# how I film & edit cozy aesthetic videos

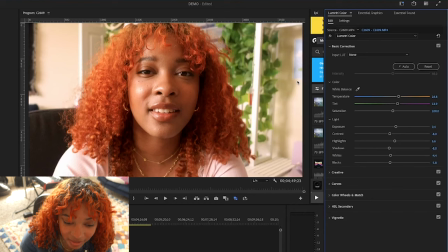952s
For me that I find that color grading varies from shot to shot even if I'm staying in one place just because I am working with the sunlight sometimes the sun is in a different position sometimes it goes behind the clouds so every clip is different for me so you might get through color
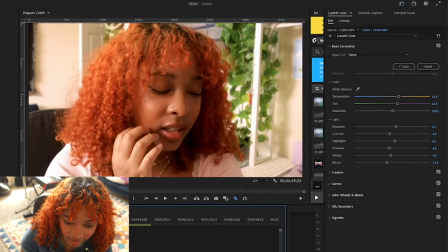968s
grading and see like oh well it's not quite that different from like how I brought it
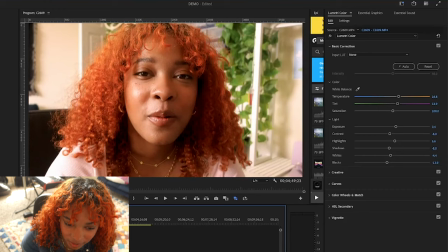973s
in if you want to see the difference between the footage color graded and uncolor graded you will want to go up to this fx toggle to toggle bypass on or off and you can see this footage
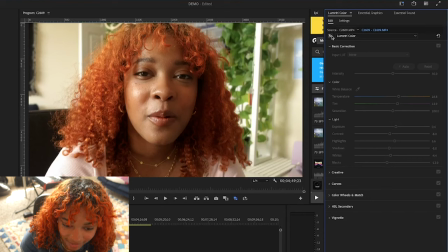988s
while it came in really nice i still really like the warmth of the clip
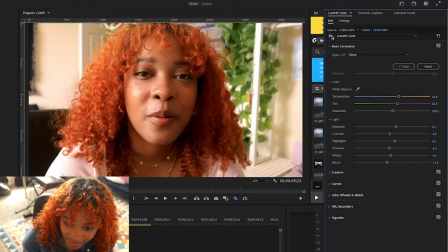993s
i just enhanced it a bit i took away a little bit of that green
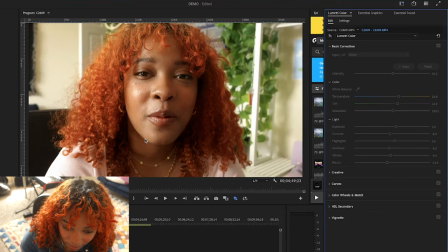998s
it really favored like a more greenish yellowish tone in this clip um just a little fiddling goes a long way this definitely feels a
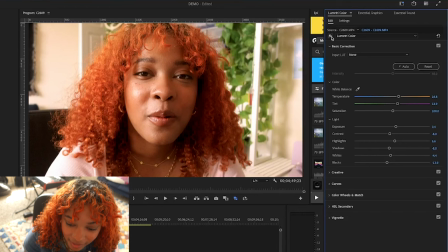1007s
lot more warm and romantic now that i've done a little bit of color grading but this is the very basics of color grading and i try not to do too much especially considering i put out videos every week so yeah for
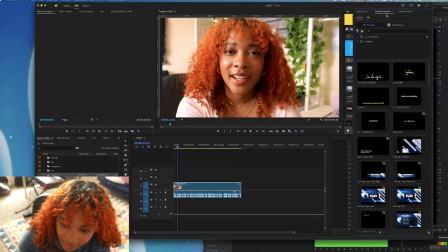1024s
text overlays i have created a essential graphics template which is really easy to create sometimes in my videos you'll notice i have like maybe a chapter card to signal we're going into like a new thing this is one that i've used a lot lately since i've been crocheting but all i have to
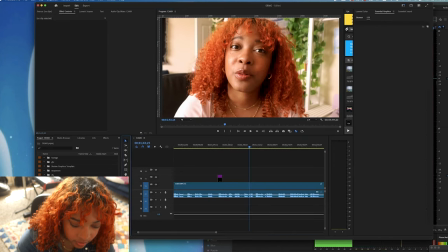1042s
do is like drag it over from the essential graphics panel so let's say we want to make a caption just like this and template it so that we can use it across a couple different videos i'm gonna go over here to empty part of the timeline and I'm going to just write in
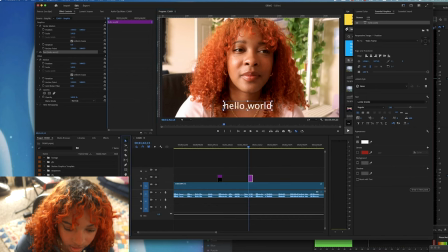1059s
hello hello world and then of course I'll come over here
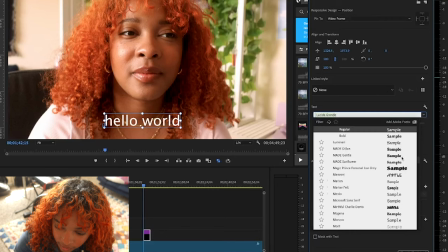1065s
and customize it in the essential graphics tamp panel which again if
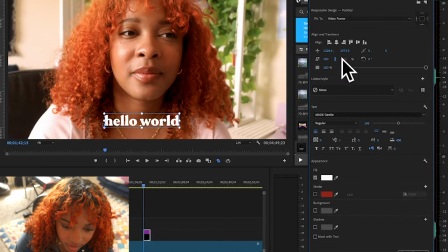1070s
you do not see that in your premiere pro uh setup you'll want to go to window
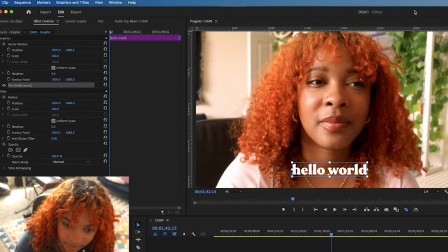1075s
and then go down to essential graphics so let's say this is what we want
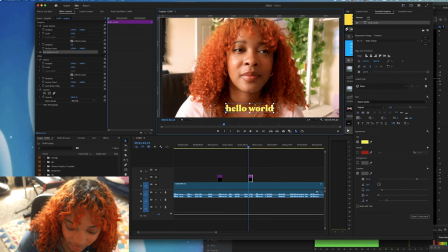1080s
to template across a couple different videos after we've got like the look and style that we want we're going to go down to this clip on the timeline
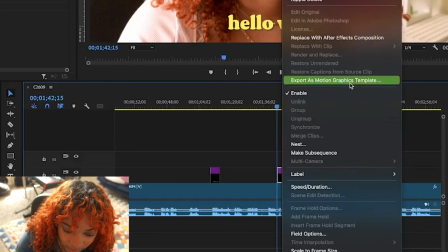1090s
right click and then export as motion graphics template you'll
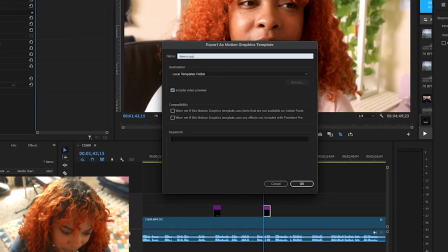1095s
want to give it a name i'll just put demo caption here and then click on
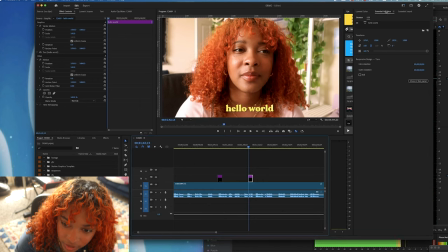1099s
ok and then when we go over to essential graphics we'll want to go to
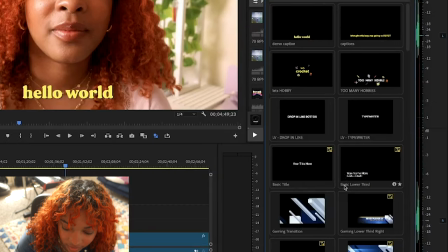1104s
browse which is our gallery of essential graphics that we can just drag and drop into premiere and we'll see our hello world so all
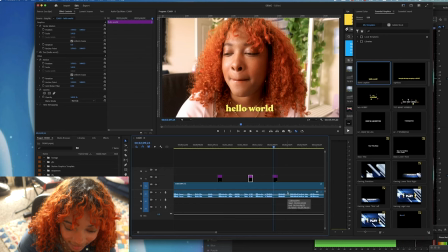1113s
you have to do as far as making this you know an actionable template is adjust the captions and yeah and also because this is like a graphic that we've just dragged in it's got its own attributes so it won't change anything that happens in this first instance of the graphic okay i think that just about covers everything and i hope this answered some of y'all's burning questions about how I film my videos. I would love to hear from you down in the comments below. I am considering doing a video all about how I plan my videos in Asana and Notion. This includes the scripting and like creating a shot list and finding inspiration, all of those like ideation things. So if that's something that you would like to see from me, let me know down in the comments below. And if you'd like more exclusive tips and tricks and behind the scenes, feel free to check out my patreon where i go in depth a lot more about not just my video editing process but my art process as well thanks for watching and i will see you guys in the next one bye guys